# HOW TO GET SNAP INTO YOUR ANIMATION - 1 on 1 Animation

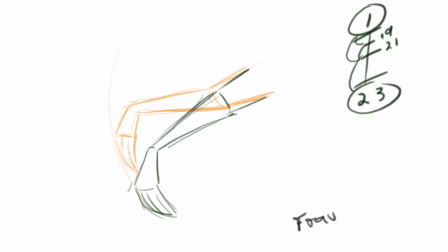245s
I'm holding 1 to 18, and it's going to be slowing out. So 1 to 18, and here I got number 21 is what I'm putting in, because that's the one in between number 1 and 23.
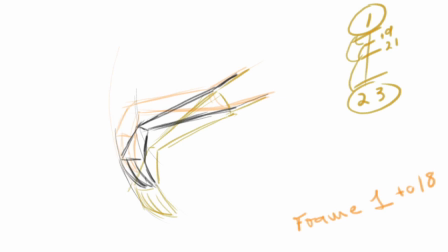265s
And then my next drawing will be number 19. Also a direct in between number 1 and number 21. The drawings.
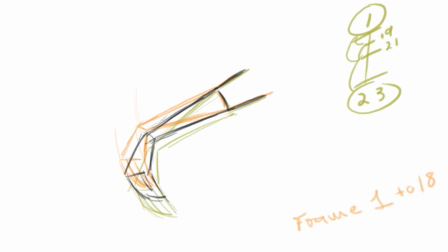Okay, then the rest of them, I feel like I've, put in enough drawings. I'm going to put them on 2s.
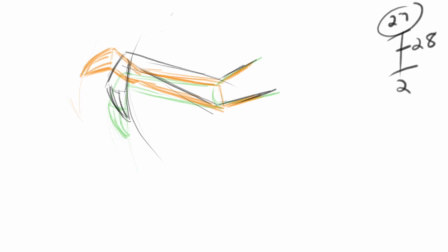291s
I usually do a pose test first, but I didn't really need to on this. And here's where the cross happens. I'm going to put that on ones. So I'm doing drawing number 30, which fell in between 29 and 31.
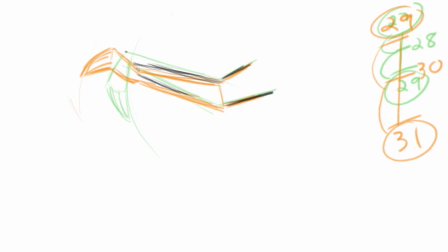307s
And the reason I'm putting this in, it's a fast action. And I also want to describe the action more, where it doesn't just pop. So this will smooth it out a little bit. Checking my arcs. There we got it pretty much roughed in.
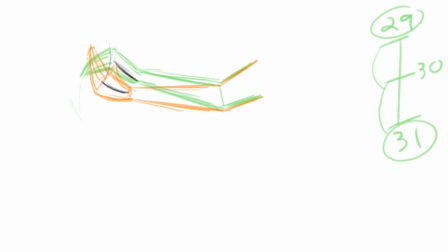334s
Remember, these are just the rough drawings. And now I'm going to put in another one on ones between 29 and 31. This will be drawing 30. Again, to make it a little smoother when it does the whip action. Flipping back and forth constantly.
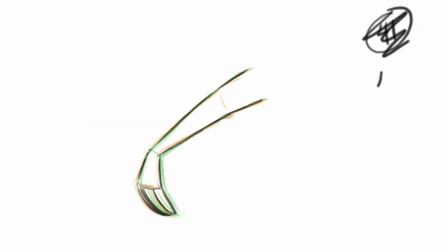358s
Although this isn't showing it. Oh, this is just, look, I changed the number sometimes. Sometimes I'll have drawing 41, but it didn't work as well, and I'll change it back to 43 or whatever,
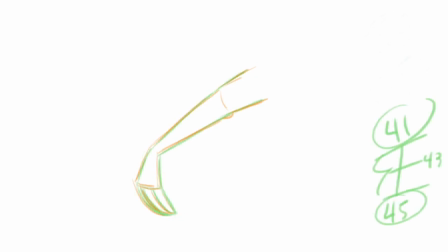373s
but I'm going to stay with 41, drawing it in between 43 here. This is to put in the last cushion into my final drawing. And then from there, you can see this simple test of getting the
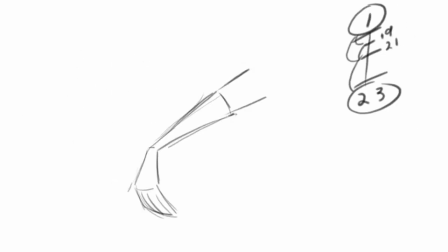394s
whip action at the peak, at the very top up there. And that's how you get a little more snap into your drawings.